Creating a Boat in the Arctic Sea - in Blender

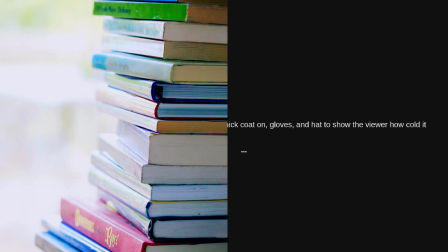249s
The first one is that the scene lacks a story or a character. And I completely agree. So I went on SketchUp because I'm not making another character that would take way too long and found this awesome model by Chloe Robin Smith.
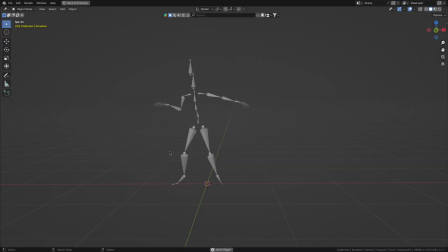261s
Once a blender it's gonna look great. But first let's give it an animation using Mixamo. So let's search.
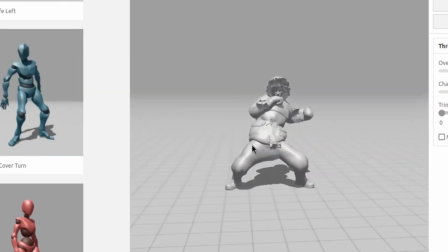267s
No not that one. Not that one either. Yeah this one seems nice.
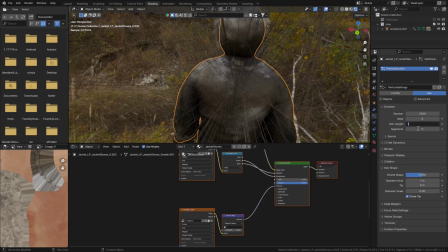273s
So let's bring it in and add a hair particle system all over the character to make it look a bit more real. Then I'll just position him at the front of the boat. The next feedback that I got was that the boat needs some icicles.
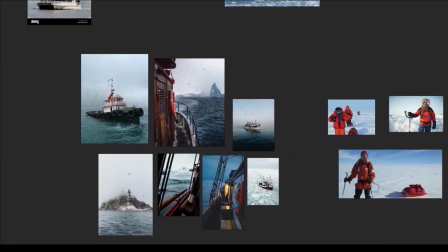283s
I wasn't sure about this at first because in the references none of them had icicles but
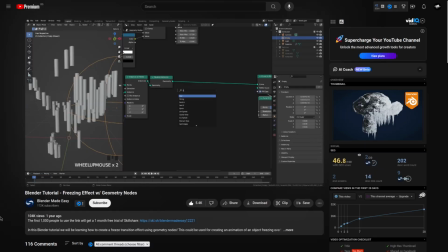288s
it kind of makes sense so I'll just follow the Splendor Made Easy tutorial and that looks great.
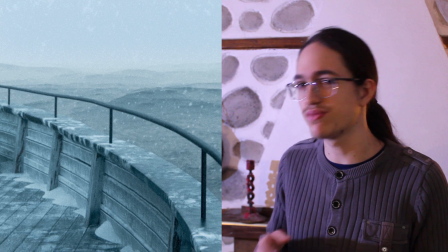293s
Lastly some people said that the snow looks too flat and looking at it I do agree so I'll just use the snow masks for some displacement as well.
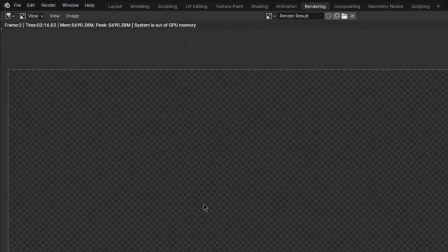301s
But with that let's render. Yeah out of vram yeah.
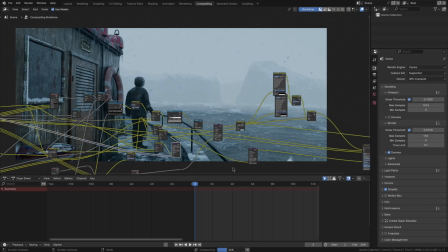304s
Okay so I'll just split the scene into multiple layers, composite them back together, add some more folk motion blur, give the clips more contrast and add temporal denoising and some film emulation.
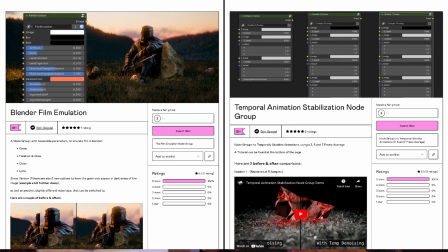311s
Both available on my gumroad for just one dollar each. But with that, the scene is done.
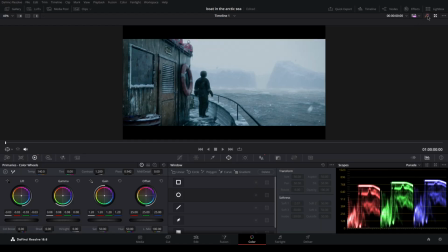316s
So after pushing it those last few percentage points with color grading, here is the final in.